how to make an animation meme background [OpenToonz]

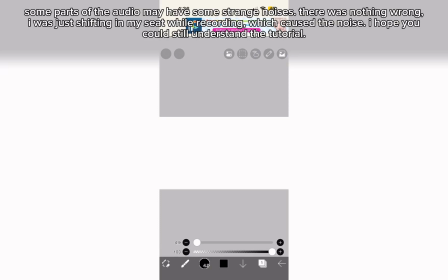Welcome to my Animation Me background tutorial. The apps you'll need is any drawing app or a piece of paper and a pencil, and OpenToonz. Right now, I'm going to be sketching out what I want the background to look like.
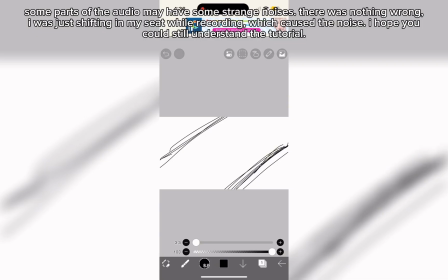So these little tilted thingies, it's going to be just a giant rectangle and then rotate it. I want to maybe add another layer of the tilted things,
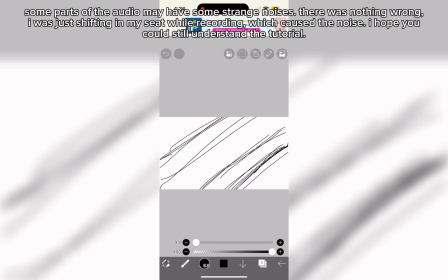so that it looks more complex and layered, but simple at the same time. There won't be any complex patterns. It's just going to be some types of flat colors.
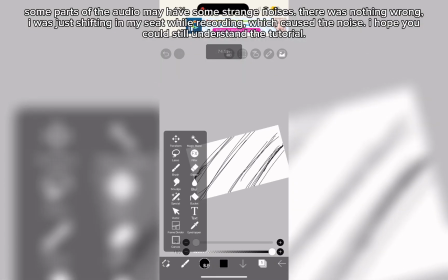Okay, I'm going to show you what I want it to do with it.
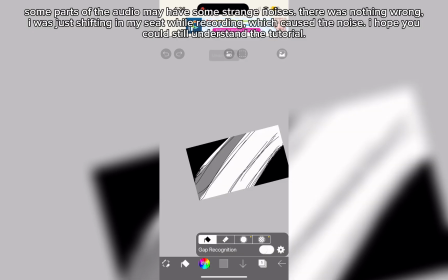I want it to be like darker at the edge and then lighter,
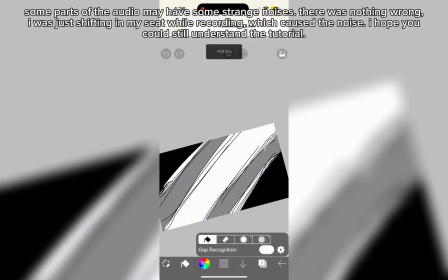like slowly transitioning to the background, the base background color.
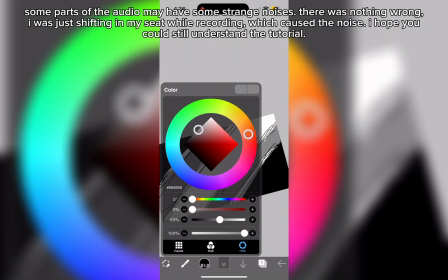Now, I want to add something else.
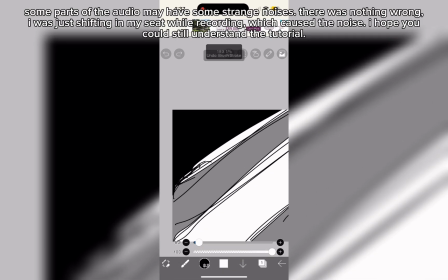Maybe I could add these little zigzags on the side
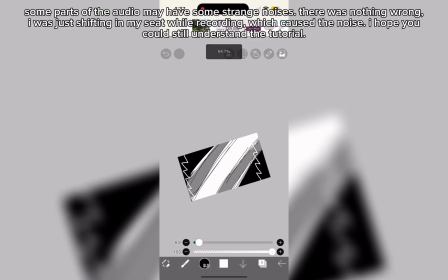to make it look a little more filled.
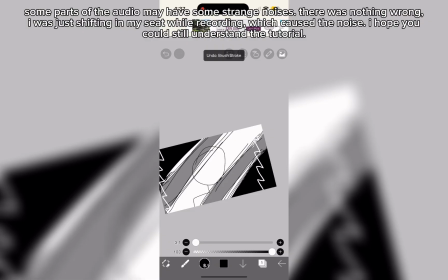And the character is, of course, going to be here. If there's a character, you guys can use this.
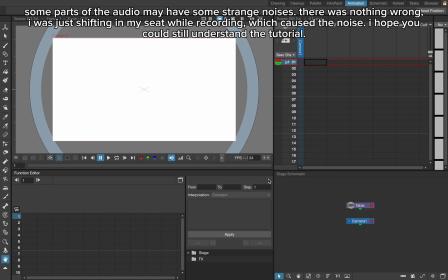If you're following along, you can use this as a tutorial. You can use this tutorial for your own animation memes, but just credit me, tag me,
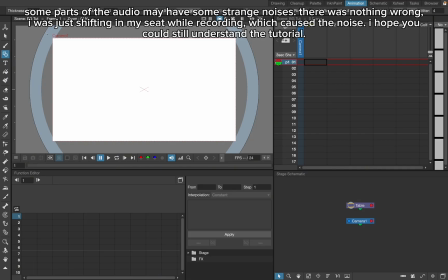whatever, post a link to the video or anything to give me credit.
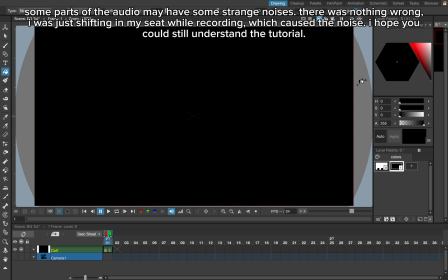But I will allow you to use it, just tag me. Now we have the background color.
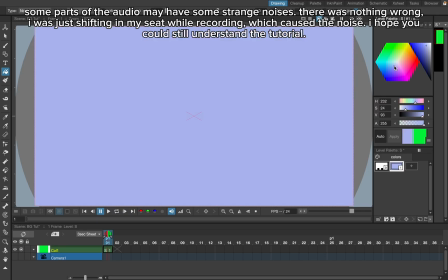We just filled in the rectangle, and we will choose a little bit of a lighter blue.
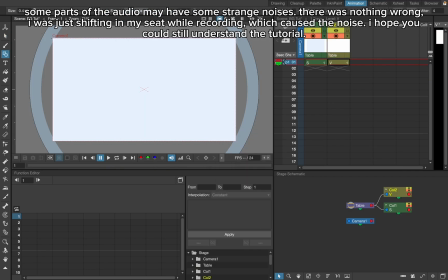Okay, for this part, I was really struggling, trying to get to the part,
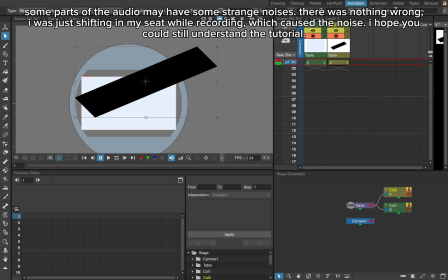getting to rotate this and also make it so that it fills part of the frame.
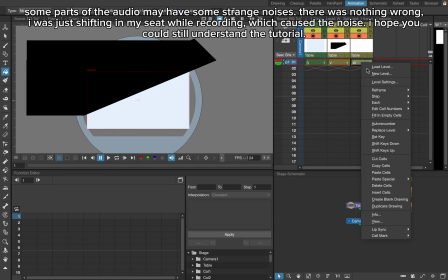Just watch me struggle for a bit, and I'll show you the correct way soon.
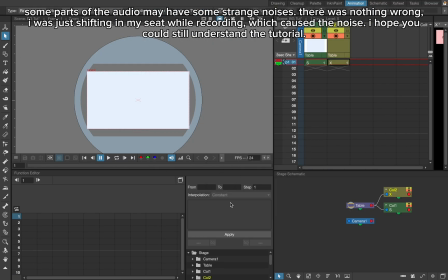You have to be sure you're adding a Toonz vector layer, and you have to add a big rectangle, like so.
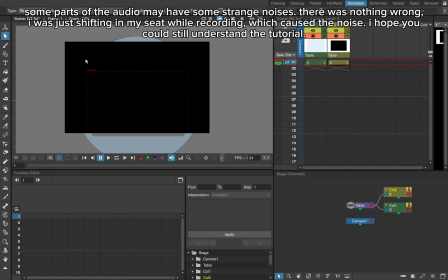Fill it in. Right now we can just use black. We can change the color later.
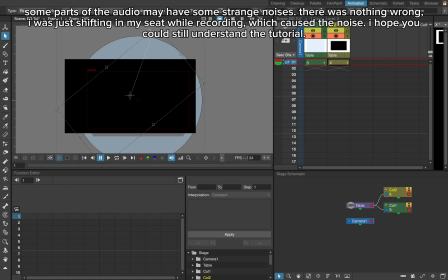Select, scale it down, and rotate it like so.
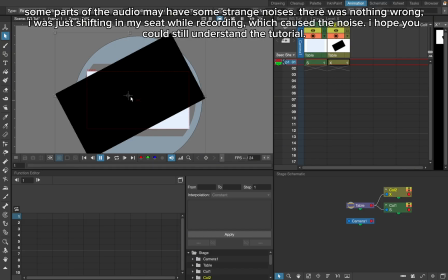I had a bit of trouble trying to move it. I don't use this tool a lot. I usually just draw everything in Krita and then animate everything else. So, yeah, this was also really new to me.
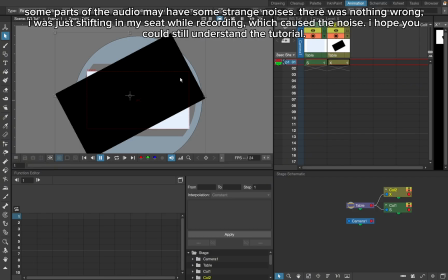OpenToonz experts probably screaming at me through the screen. Okay, so now we move it.
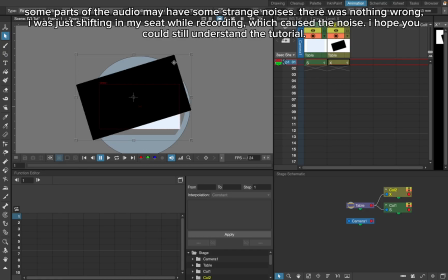I think we need to rotate like a bit less, and then we move it here.
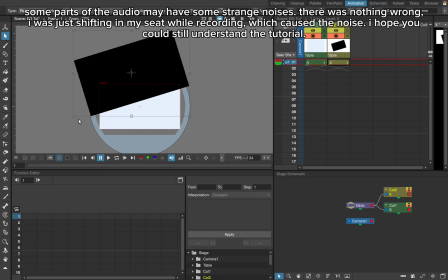This is when I discovered how to move. Anyways, you move it like this,
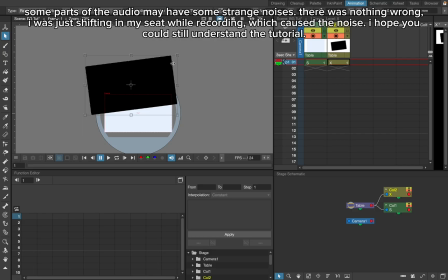and then you make some more tiny adjustments so that it goes to your liking.
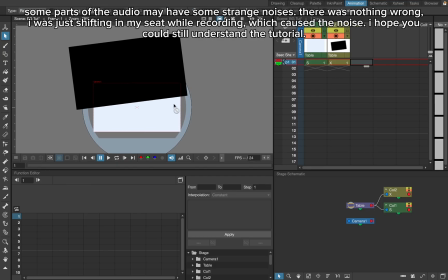You could always refer back to your reference, the sketch that you made on the other medium.
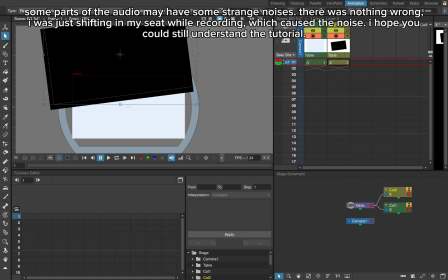Okay.